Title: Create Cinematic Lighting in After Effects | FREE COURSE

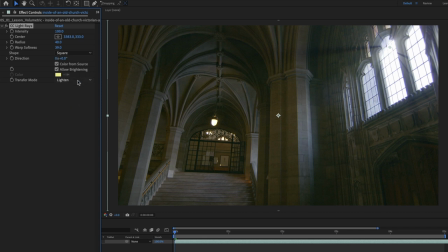[95:08]
So you can see it's not generating any extra light there, but I actually think the transfer mode that works best is screen.
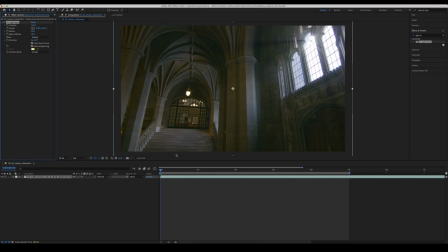[95:14]
There we go. Again, it's not generating any extra light, but as I move through here, you can see those beams are still very clear. Okay, so the last thing I need to do with the CC light rays, again, like I said, really simple tool, really powerful, but really simple.
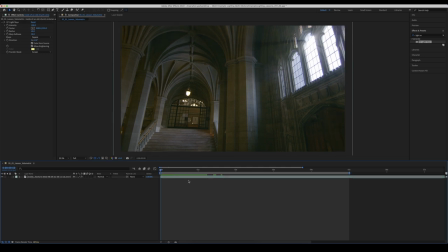[95:28]
I'm just clicking on my piece of footage here, making sure that my playhead is at the start of the clip, and I'm setting a keyframe here on the center. So I'll click the stopwatch to set a keyframe, and I'm just going to hit U on my keyboard to bring that up.
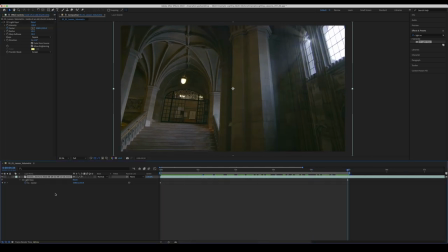[95:40]
So then we want to drag our playhead to the end, and we want to move our light ray center to the same window. But obviously it's disappeared now. It's off screen once we get to the end of this clip.
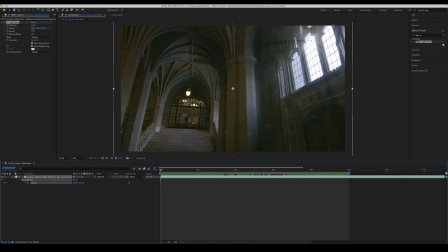[95:49]
So I'm going to drag back until that light source, until that window that we had, which is the second window from the right in this window here. Let's just see when it's just about to go off screen, which is just there. Let's drag this up.
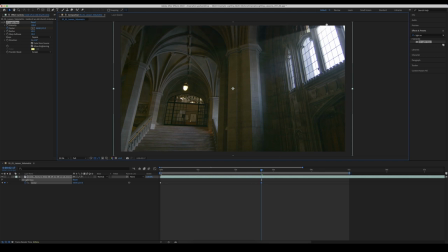[96:03]
And we'll make sure that keyframe's there. And then we're going to just kind of have to use our eye here and work out where this is going to land.
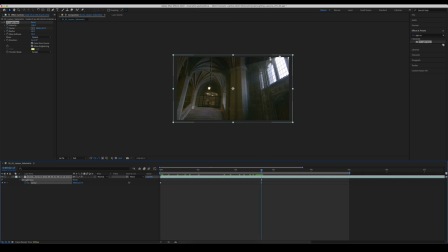[96:11]
So if it started here, if it's ending here, then we can kind of just guess that it'll end up around about here. So we'll just do this. And it doesn't really matter because as soon as you go out of the frame here, you see those lights stop generating. So let's just see what that looks like if we do that.
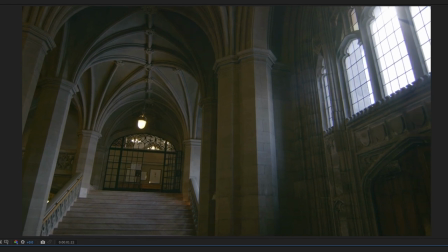[96:29]
So I think it looks good and it looks pretty realistic, but what I don't like is the way the beams just really harshly drop off as soon as it goes out of the frame.
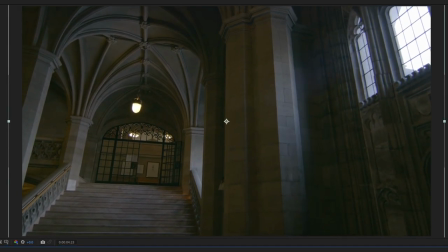[96:38]
So I'm gonna cheat things a little bit and go to our end keyframe here and just make that light source sit right on the edge here,
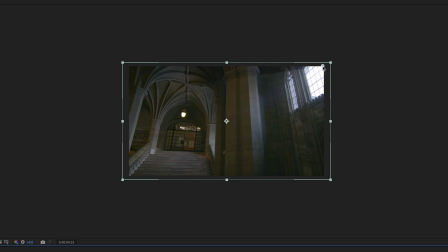[96:46]
just so that we still maintain a little bit of the beam all the way through our clip.
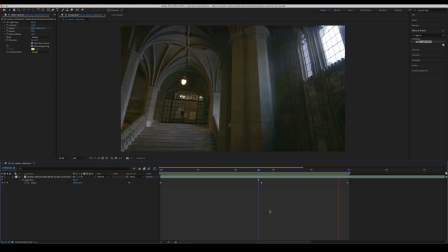[96:56]
So there we go, it's looking pretty good, but I think it's looking still a little bit wacky. So what I'm gonna do is I'm just going to delete this middle keyframe and let's play that through.
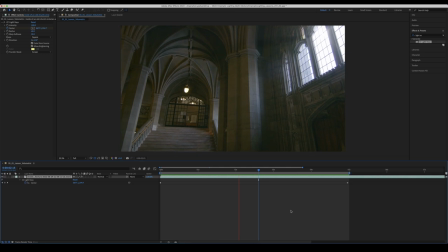[97:05]
And I think that's going to sort us out. Yeah, that looks pretty good there. Now I wanna pull the intensity of this down because it's still kind of moving all over the place. So let's pull the intensity down and see what that's doing.
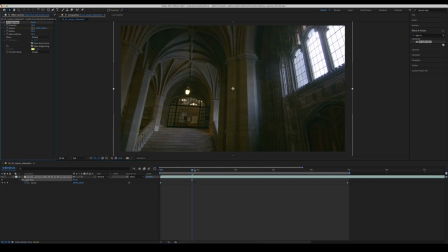[97:19]
And also let's maybe put this to round and just see if that gives us a slightly different result.
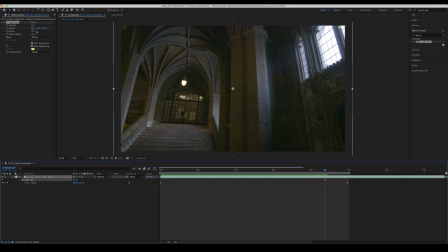[97:34]
And I think I'm just going to pull up the radius a little bit as well.
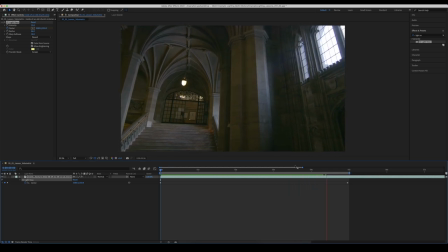All right, so that looks pretty good. Maybe it's a little bit over the top, but you know, we're kind of trying to accentuate things here. So we'll leave it at that for now. What we can also do is add a bit of a lens flare because, you know, if the light was shining through the window as it is like this,
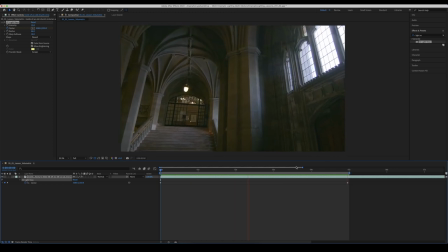[98:07]
there would be likely some lens flare happening unless you had a really good matte box well positioned to just kind of cut that flare without actually seeing it in shot. So let's generate a lens flare as well.
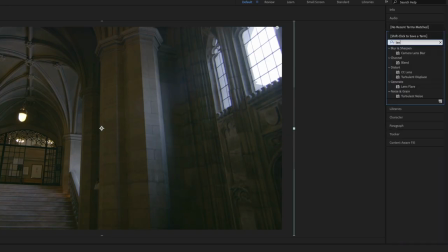[98:18]
So up in our effects and presets, we're going to go and search for lens flare and we'll drag that on top of our footage as well.
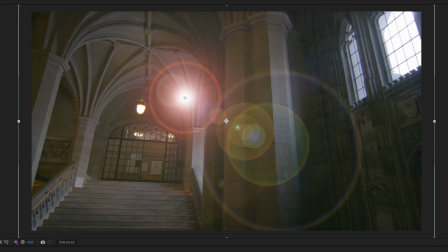[98:25]
And you can see it's just generated a pretty wacky looking lens flare here. It doesn't look good. We can see that it doesn't look good there. Well, it doesn't look realistic. So what we want to do first of all is put our lens flare center where our light would be coming from.
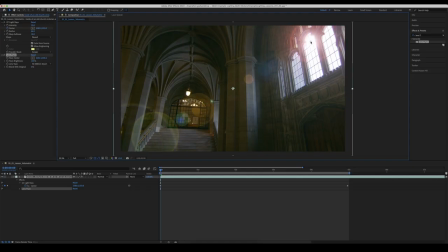[98:40]
And so that's up in this section here. We can do it right in the middle where our light beams are coming from as well, actually. you know, you can change the lens that you're working with to change the property of the flare. And
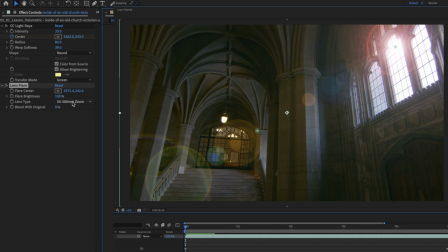[98:52]
So at the moment, we've got the lens type as a 50 to 300 millimeter zoom lens. We can look at it with a 35 millimeter prime lens. And you see that bloom's quite big down here. Or we can look at it with the 105 millimeter prime lens, which I think works the best.
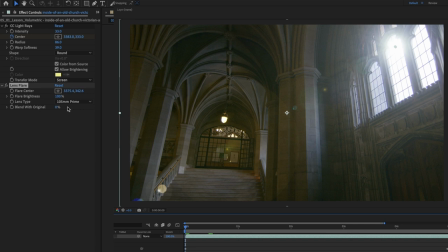[99:09]
So there we go. That's the most natural looking one, in my opinion. And we're just going to bring the brightness down by about 50%.
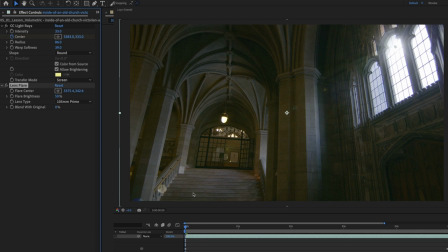[99:15]
We just want a little bit of a hint there.